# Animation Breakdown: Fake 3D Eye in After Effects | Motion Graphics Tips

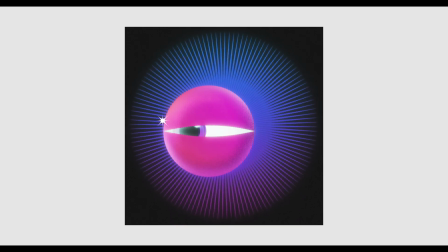Yo, what's up everyone? I'm John with Shutterstock and today I'm going to be showing you how I animated this fake 3D eye in After Effects. Let's jump into it.
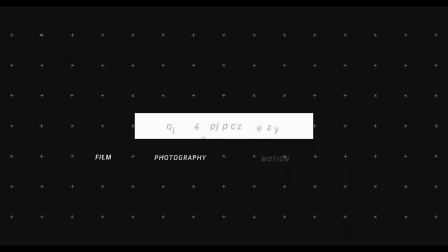So basically this animation starts off with a psychedelic pattern in the background and then from there the eye comes on screen,
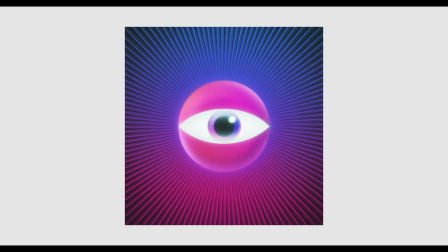rotates forward, blinks a couple times, moves left to right, and then it rotates backwards and flies off screen. So I wasn't really driving home one day and was like, boom, I have this cool idea. I was just on After Effects trying to make an eye blink fluidly trying to make it look realistic And then I had the idea of like what what if I can make it like rotate forward? But I shot myself down by saying like no that has to be built in cinema 4d I'm glad I didn't totally scrap this idea because I went back and I kind of taught myself how to fake 3d an object So let's jump into After Effects so I can share all these tips that I learned from this project and also break down the animation
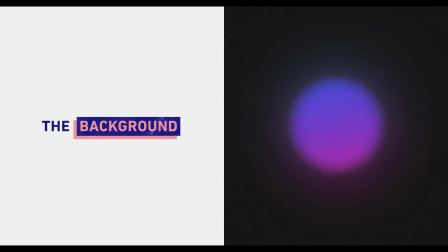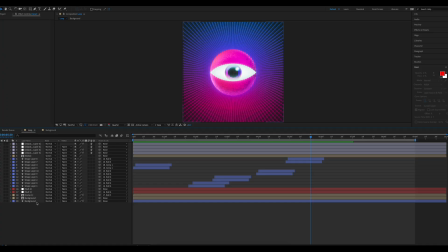So, the first thing I want to break down for you guys is the background.
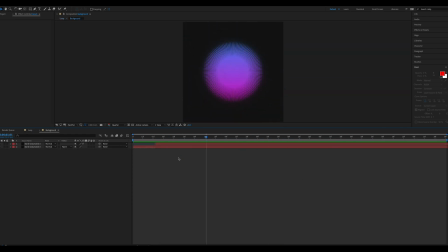It's really simple so I don't want to spend too much time on it, but basically I made a solid and threw on the effect called radio waves.
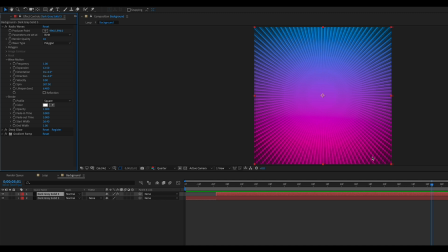I never used it before, but I was messing around and having fun with it, tweaking a bunch of the settings, and eventually I got this really cool psychedelic pattern, which in my opinion brought the whole thing together.
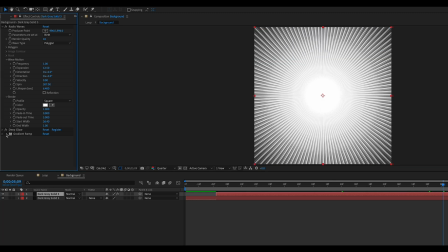From there I wanted to add some color to it, so I threw on a gradient ramp effect, but But what I did differently is that I put a wiggle expression on the start and end of the ramp,
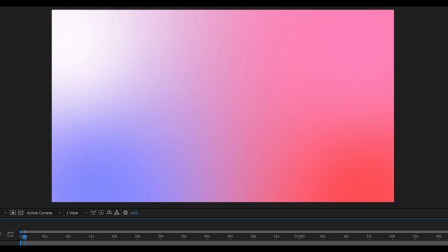that way it looks more dynamic. And honestly ever since I found out that you can make gradients move with expressions, I never not use this technique.
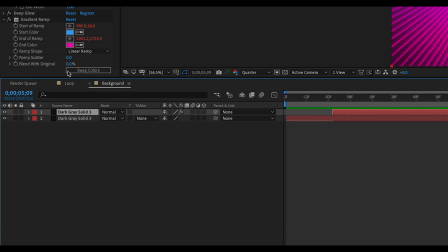I then pre-comped the whole thing for my own organizational purposes and moved it into the main project composition.
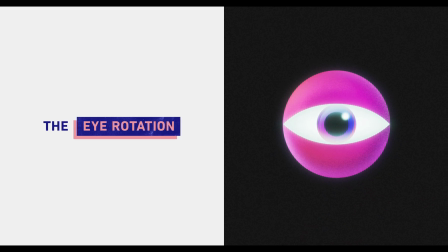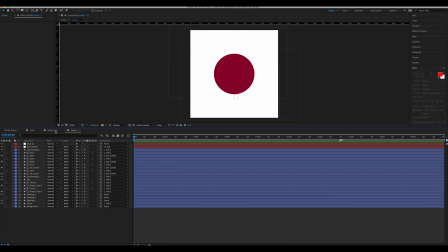When I was building the eye, let me tell you, I had no idea how to fake 3D its rotation.
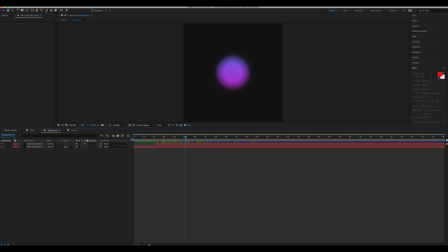I just, I knew this was going to be a really hard task. So I kept trying different things, but just everything I did, I cannot get it to look right.
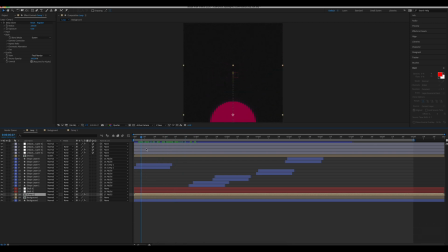So I kept messing around with it for about a day or two. Then finally, I got it.
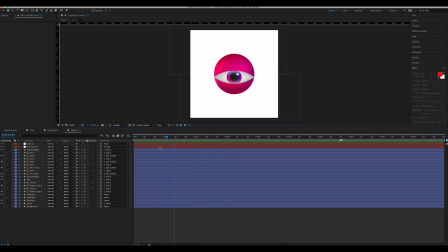What I ended up doing was animating the gradients in a way that makes it seem like the circle is being lit from one side. So when I solo only the base of the eye, you can see that the gradient point moves from the bottom to the top of the circle. And at this point, all it looks like is that it's going from dark to light. This is where things get really interesting.
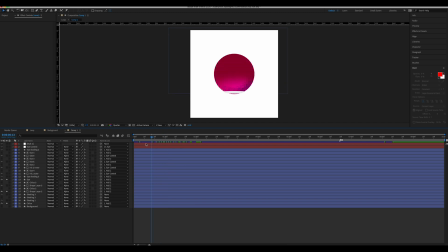When you animate the eye opening along with the gradient movement, it gives the illusion that it's rotating, which I thought was pretty cool.
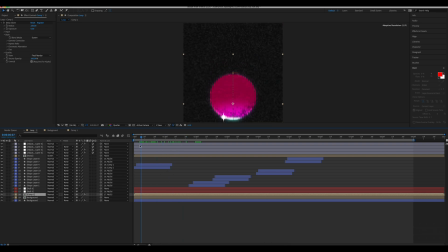So at this point, once I got all that down, I knew I can continue on with the rest of the build.
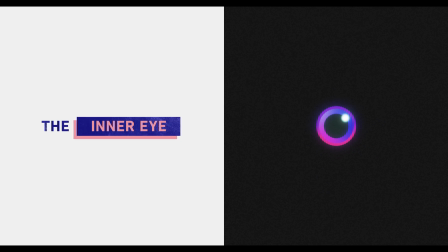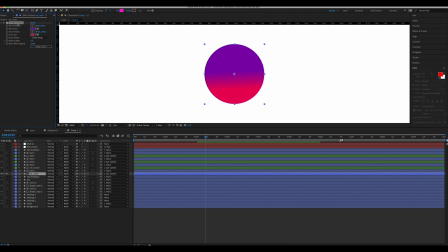The way I made the iris is just two circles stacked on top of one another with gradients applied to them. One of them is using a gradient ramp and the other is a four color gradient. For the pupil, all I did was make a black circle and so there's not much to it there.
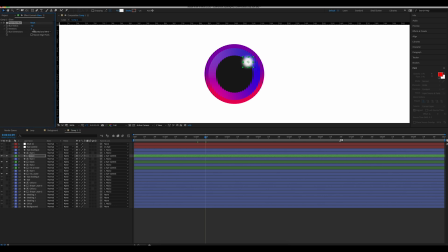And for this cool looking glare, all I did was create a white circle and then blurred it out with an effect called fast box blur.
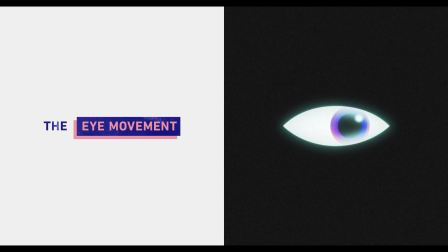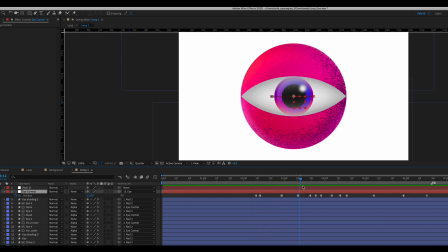Specifically talking about how the inner eye looks around, in order for you to make it look realistic, you need to use hold keyframes.
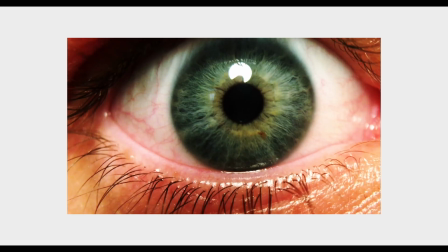In real life, our eyes are really fidgety. So when we are looking around, it almost looks like our eyes are moving instantly. And hold keyframes replicate this motion. Really quick, just in case you do not know what hold keyframes are, let me explain.
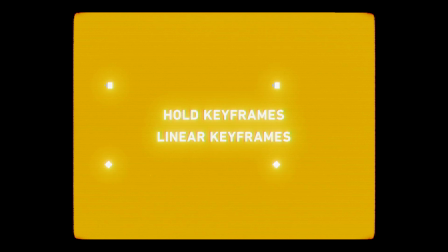Hold keyframes keep their value until it reaches the next keyframe. So if your first hold keyframe is at a value of 0 and your second is at 100, the value does not change in between like normal keyframes. It will instantly change from 0 to 100. Okay, back to our normal program.
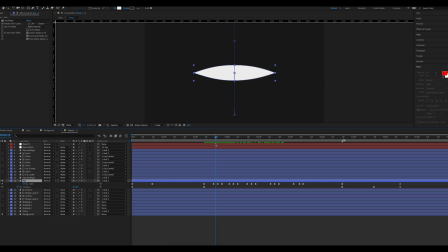The way I animated the eye opening and closing was just simple path animation. Every five frames, I would copy and paste a keyframe where the eye is open and one keyframe where the eye is closed. I just repeated this over and over again until it was time for the eye to completely close and fly out of frame.